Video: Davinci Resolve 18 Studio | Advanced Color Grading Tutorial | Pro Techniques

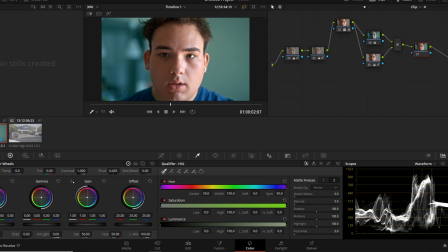514s
So on note number 7 here, it's going to depend on your image, what are you recording. But in this instance, I want to go ahead and apply a mask or a vignette to draw my viewer's eye in more, because I'm getting a little distracted from the background.
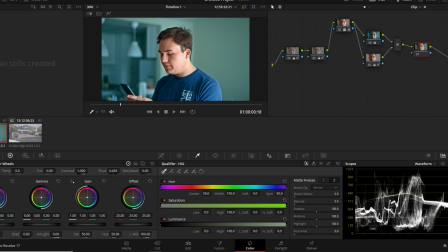533s
Like I want to look over here. Ooh, what's that lamp? I don't want to see that lamp. So how do we do this? On a new node, make sure you're on a new node. You're going to go ahead and go to the window tab.
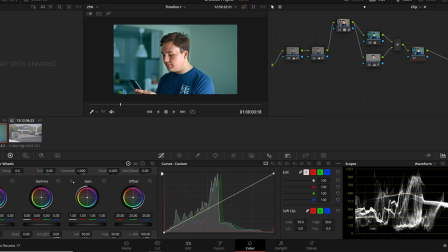545s
There's multiple ways to apply a vignette. This is just the way I do it. All right. So on a new note, you're going to go ahead and go to the window tab in the middle of the screen. Depending on your image, you can use the square to, you know, mask out like a road or a sky.
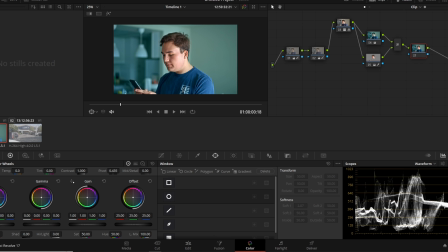561s
I do that a lot with skies. But what we're going to do right now is we're going to use a circle window. You're going to go ahead and apply it to your subject however you please. I think that looks pretty good. So we're going to go ahead and click this button in the middle of the screen. It's going to invert the mask.
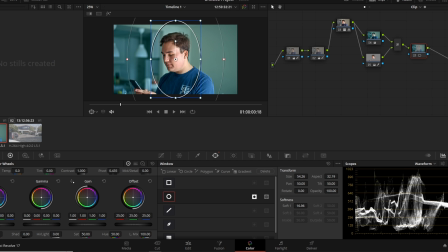578s
You can also see that if you go to the top middle left, this little wand, you can see what you're editing. So if I were to do that, it's going to edit the middle of the screen. If I do this, it's going to edit the outside of the screen once I go to the curves and darken it.
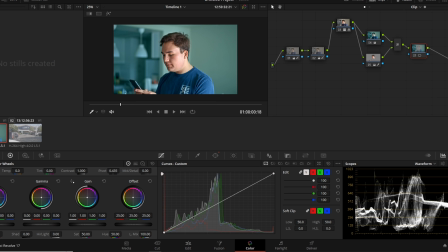596s
So with that selected, I'm going to go to the curves. I'm going to bring this ball at the top right down.
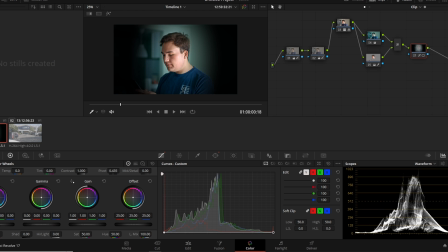602s
And you see it's going to make, if I do it too much, it's going to look like that.
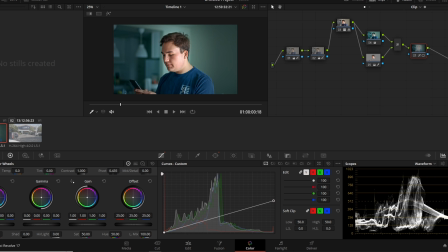606s
So I'm going to darken it just a little bit, and I'm going to fix my mask how I would like it. Just from that, you can see it makes your subject pop just a little more. Now, when you're doing this, keep in mind it's going to be based off your image.
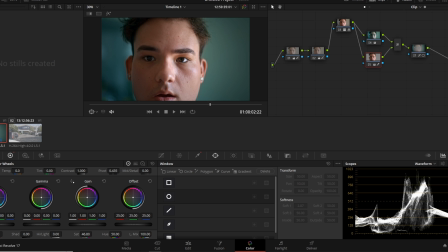621s
It's not going to be, you know, you put one vignette in one area and it's going to work every single time.
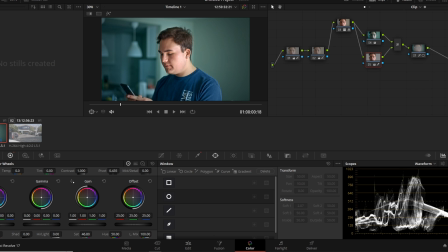627s
So in this case, the subject stays pretty much dead center of the screen.
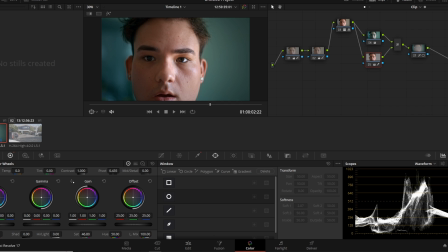631s
So I'm going to go ahead and apply another window that's inverse of the vignette. So I go ahead and make the skin tones pop. So you're going to click on your newest node, Alt S, to add a new serial node.
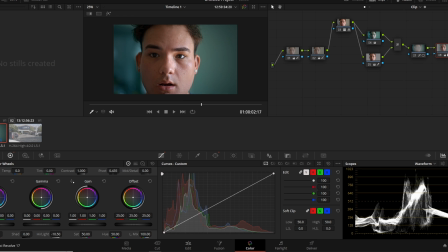643s
Now that we have our new window, we're going to go ahead and go back to the curves. We're going to make a curve right in the middle of the screen, and we're going to pull up. Don't pull up too much, you will blow out your highlights. This is just a subtle change. So I might want to move this just a touch that way.
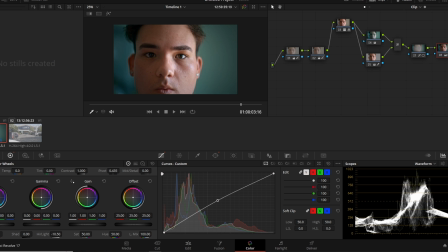662s
Okay, so I'm pretty happy with that, and you can just, it's very subtle, but you can tell that difference. So we're almost done with this image. I'm going to do one more, Alt S. And I'm going to go ahead and do my final tweakings.
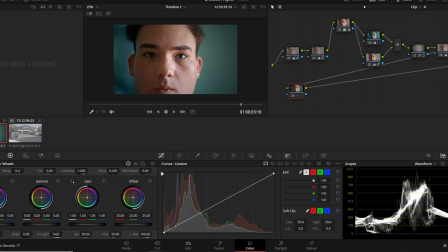677s
So the way I do that is I go to the curves. I put a dot there. I put a dot there. And I put a dot there. Now these are very, again, these are going to be very subtle adjustments, but it can change how your image looks.
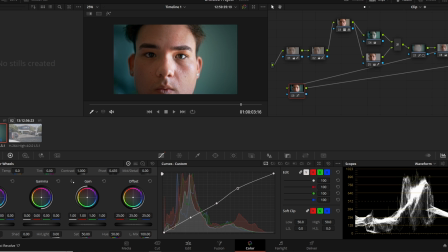692s
So I'm just going to go ahead and play with these until I find something that I like. So I'm pretty happy with those last adjustments. Again, it's very subtle, but it really enhances your image.
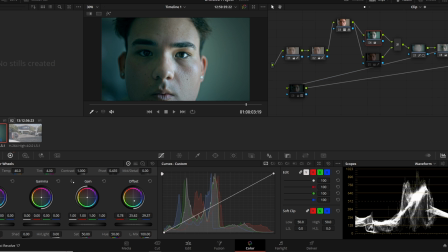709s
So let's go ahead and review what we did by turning every node off. So we went ahead and started with a log image. Then we went ahead and applied a conversion LUT to work in a Rec 709 color space.
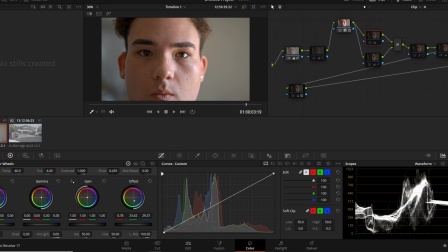723s
Next, we made adjustments to pull down the highlights and add contrast, saturation, and using the curves. Next, we wanted to add some stylistic qualities instead of just having a plain image. So on the next node, we went ahead and added our background color.
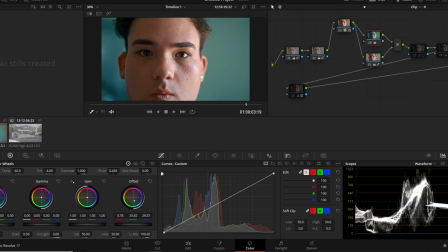740s
Then we added a layer and used the qualifier to mask out our skin tone. After the mixer, we went ahead and applied a vignette so our viewer is drawn to our main subject. Then we added an inversed window to make our skin tones pop.
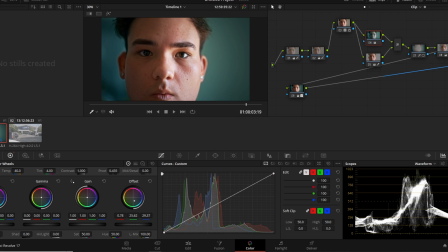758s
And lastly, our final adjustments on the image. And now we have our final product.